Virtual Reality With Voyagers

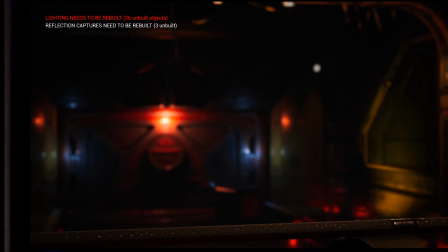1002s
Let's see what we can do to change this. Can we do something? Come on, get it together.
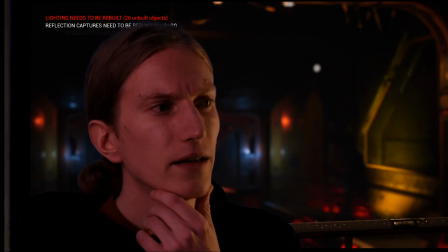1022s
Okay, yeah, a little bit better before.
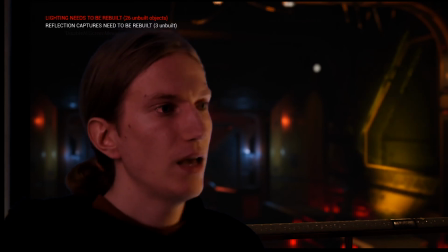1025s
Also a little bit more contrasty, a little bit darker, but that's how I like it. What's also selling this effect so kind of is the contrast that is there.
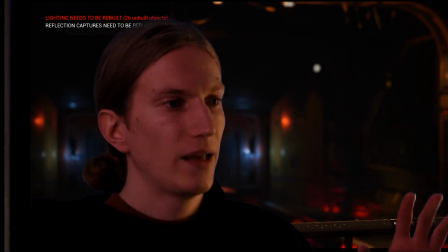1042s
You can see that it's really contrast image. Darks are really blacks are really black. Without highlights, we have some highlights. We don't have a lot of fill light.
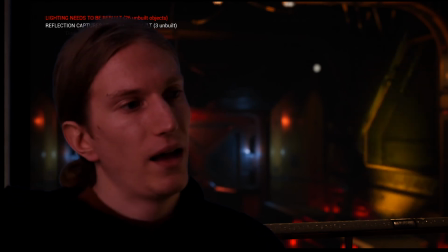1056s
This is also something to remember, that if you have this dark background that I have, I think it plays relatively
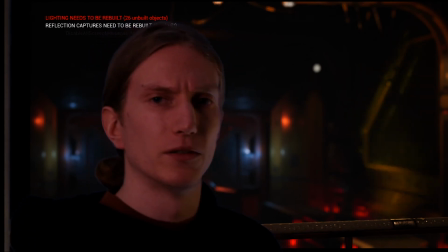1064s
well, because if you light up 3D space, it doesn't look so good.
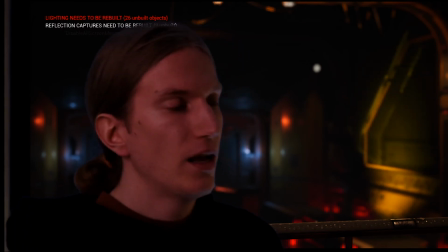1070s
You want to play with contrast, with lighting. Then you also want to have yourself.
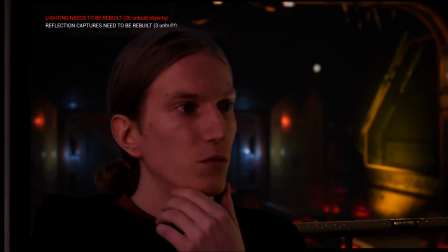1074s
You have to think about how you light yourself. I would otherwise, if I wouldn't be doing live
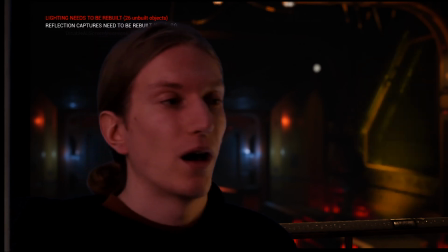1082s
stream right now that I'm doing, I would even maybe go more contrasty.
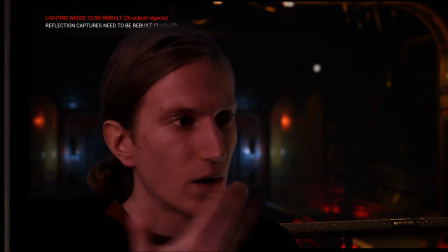1088s
This is maybe still too soft, filling up kind of maybe this side of the face also a little,
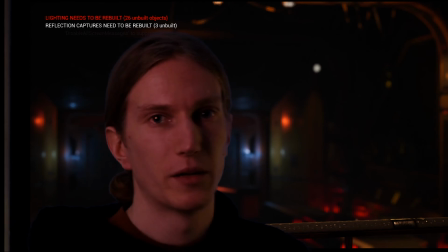1096s
but as you guys also want to see me when I'm talking, then I went with this.
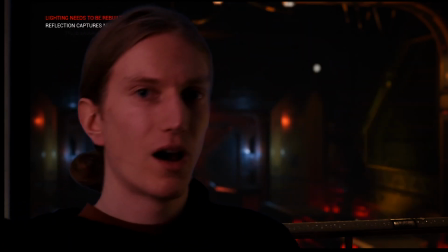1104s
Maybe I'll also talk about actually how I set this up from the Voyager Commander,
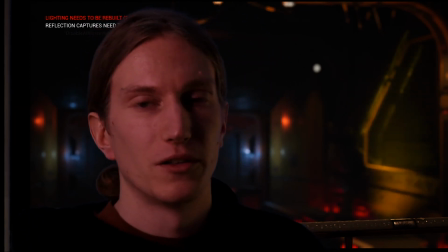1111s
so I think this is what you guys are also interested in.
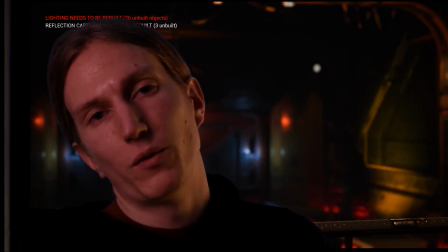1115s
And from there we can also know why Voyagers are so good for virtual production.
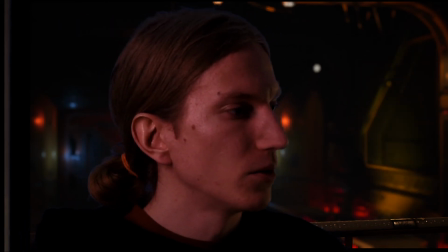1122s
So let's go to Voyager controller here.
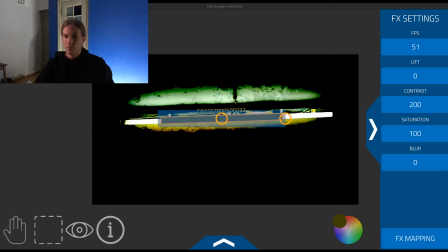1127s
So this is my project right here.
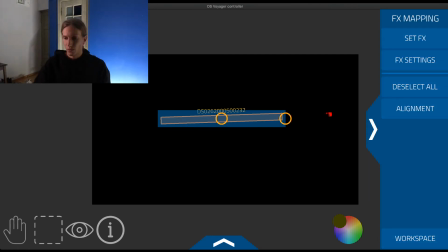1136s
Let's go back to my workspace.
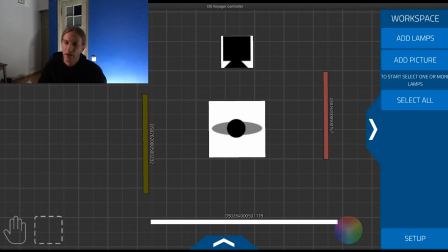1141s
So here you can kind of see what's going on. I have 3 Voyagers that I was talking about, neatly spaced out in the workspace. And I have kind of a marker for myself and for the camera.
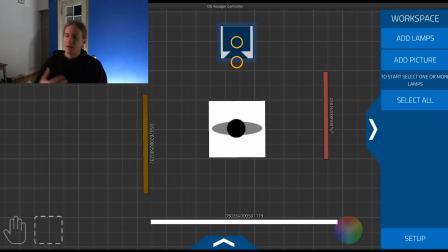1160s
So this is just for keeping things simple, letting you guys also know what I'm doing. You can read the setup like this. So if you want to know how I got these images in here, just use add picture.
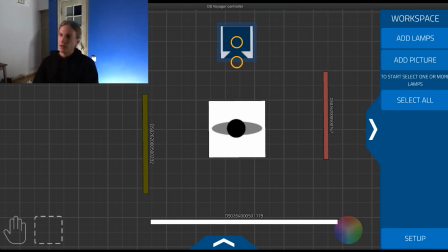1178s
We support the PNG file right now. I don't see a lot of people using this frequently, but this is a really cool tool to have. If you think about it, if you have a blueprint of your
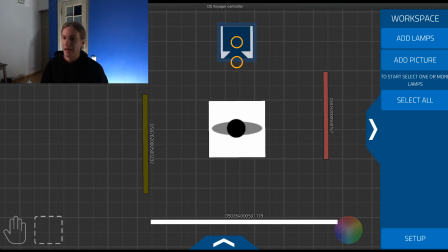1191s
setup or what you're going to do, for example, you have a shoot tomorrow, you already have a blueprint ready, then you can plan it out already. Also, I have done tricks like writing out like Voyager 1, Voyager 2, and then exporting the actual
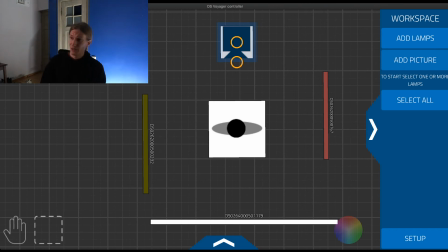1210s
picture of the writing. So I have a picture with the Voyager if needed, or with the group of Voyagers. So it just helps me to figure out what I'm doing in the workspace.
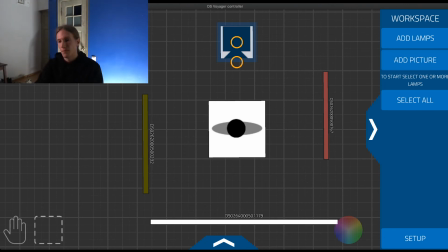1225s
But what's going on here? So I have my key Voyager, as I was saying before.
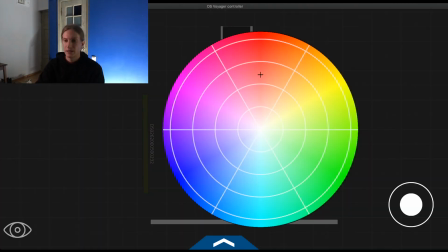1232s
Here I do fit Voyager. You can see that I have mixed in a lot of red.
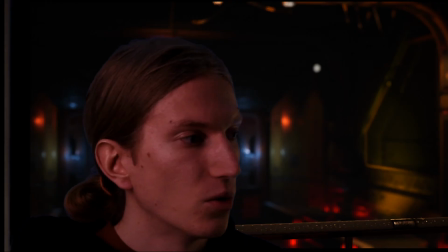1238s
This is once again to go together with the image in the background.
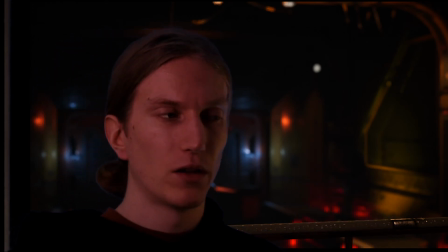1243s
You can see that we have a lot of red light there.